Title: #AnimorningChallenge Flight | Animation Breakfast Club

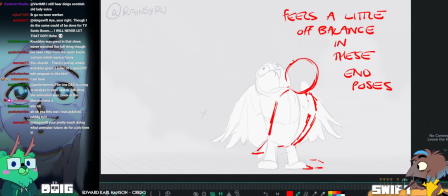32:40 So I'm tempted to push that back down a little bit.
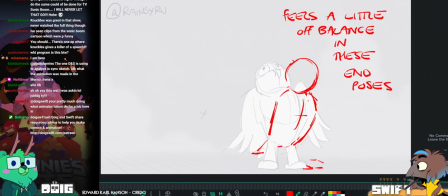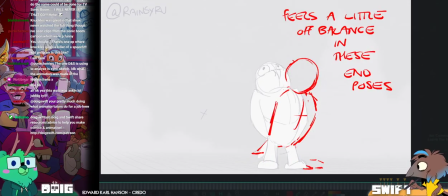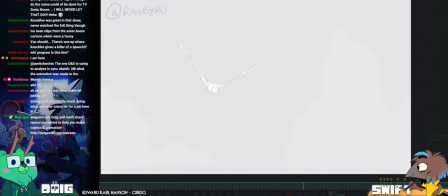32:57 This first bit, I don't have any notes on. I think it's beautiful. Like, even just looking at the way that you have the tail overlapping and following the motion.
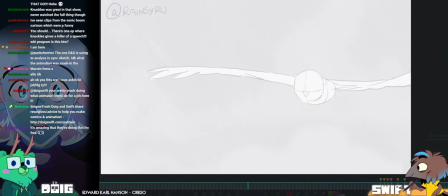33:08 So gorgeous. Yeah, that's really, really nice.
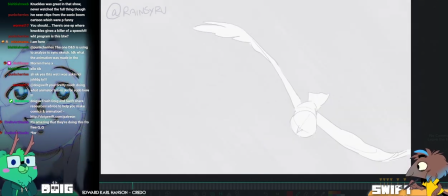33:15 One thing that might be super nice is at this end bit, where everything settles out into this pose.
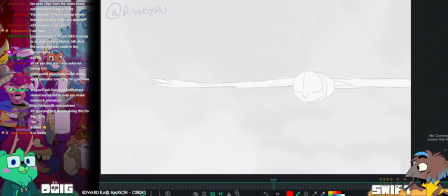33:29 If you're able to have like the wingtips flapping here faster than the rest of the animation is settling,
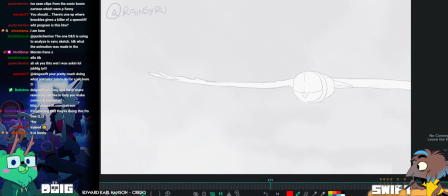33:38 to show that they're flying through harsh winds and the feathers are kind of being buffeted around,
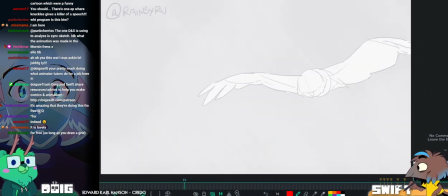33:44 that might be really nice. Like, everything is moving so fast here that you don't really see it, but when it slows down,
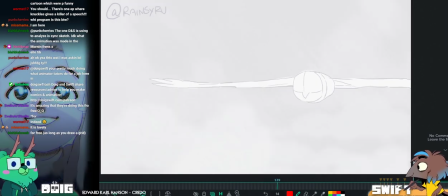33:53 it kind of looks like they're flying through clear skies just because of the movement on the wings is so like subtle and slow
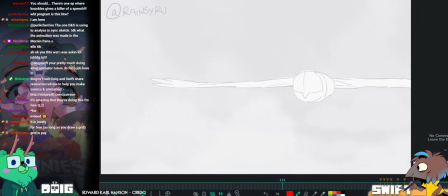34:01 and nice.
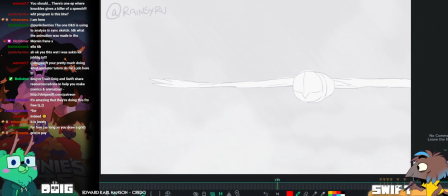34:02 So maybe getting just these wingtips here being buffeted around a little bit.
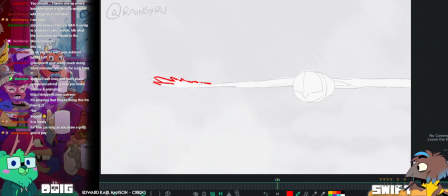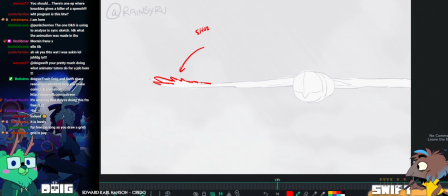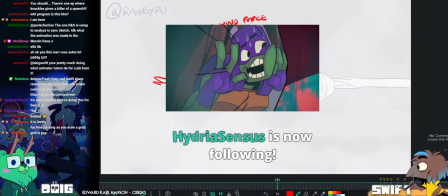34:20 Show yes. Make him say yes. wind force. Thanks for the follow.
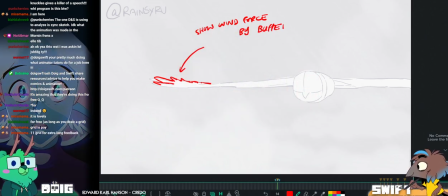34:25 Thank you very much. Hydria Census. Buffeting around.
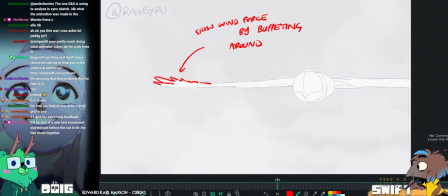34:33 Feathers.
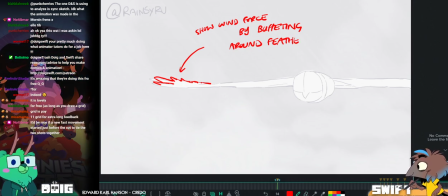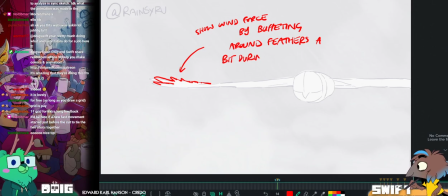34:44 Drawing cell. Tib says it'd be nice if a new fast movement started just before the cut to tie the two shots together.
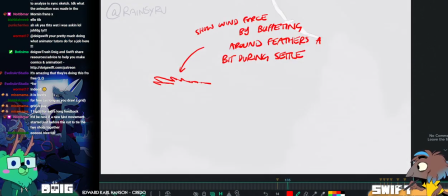34:53 I think you were saying that the oh, this song.
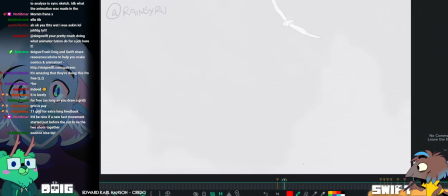35:01 Definitely the positions between these two, this cut here doesn't feel like it really matches up. Yeah. I would suggest
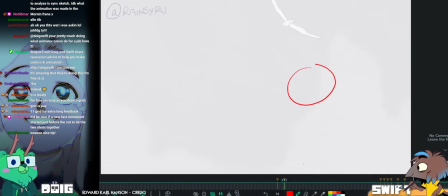35:13 either way I'd suggest maybe starting with the character around the same place on the screen,
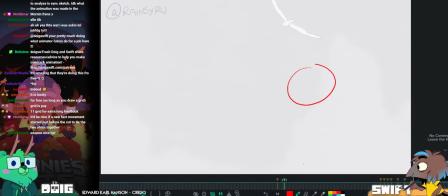35:20 and moving the camera a little bit to catch that, and then following them down.
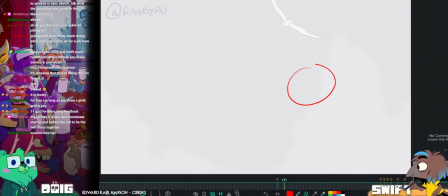35:27 So if you're able to key the camera at the position at the bottom where you have it at the minute, so that that is fixed and doesn't move,
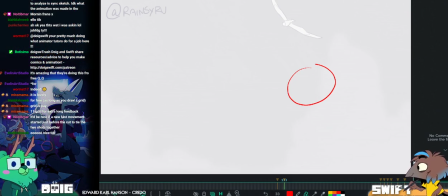35:33 and then if you're able to adjust the camera at the start position to have it start with the character in roughly the same place, that'd be great.
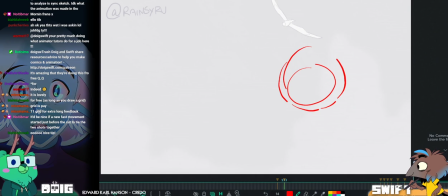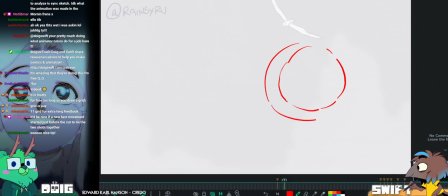35:47 I'm just going to enlarge this area a little bit so that there's a little bit more of an option.
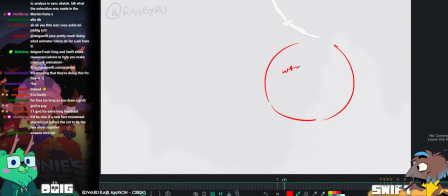35:55 Watch. Eye trace.
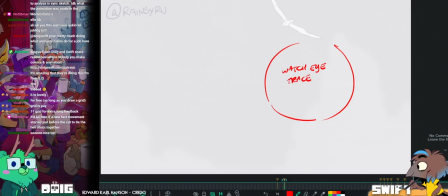36:04 From scene to scene. Beyond the eye trace though, I think there is a problem with the mismatch between the poses and a mismatch in the direction.
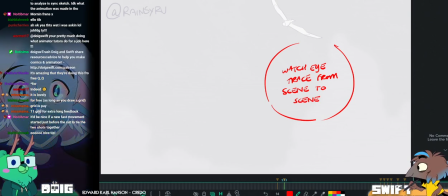36:17 Like, you do have them travelling from right to left, which is awesome, because that's the way that we're going on this scene. But because they're doing it so briefly before they swing around, I think
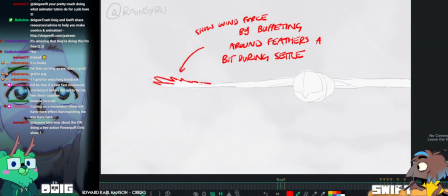36:31 either hooking up the position here so I feel like they're about to make this movement at the end of this shot,
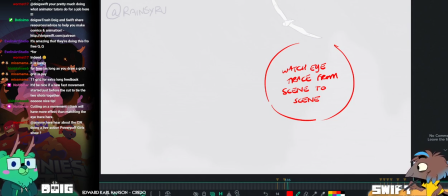36:36 or starting this shot with them flying more right to left and giving that like just half
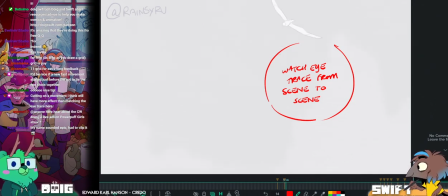36:43 a second to register before they start turning in the air. would really help these two scenes hook up with one another.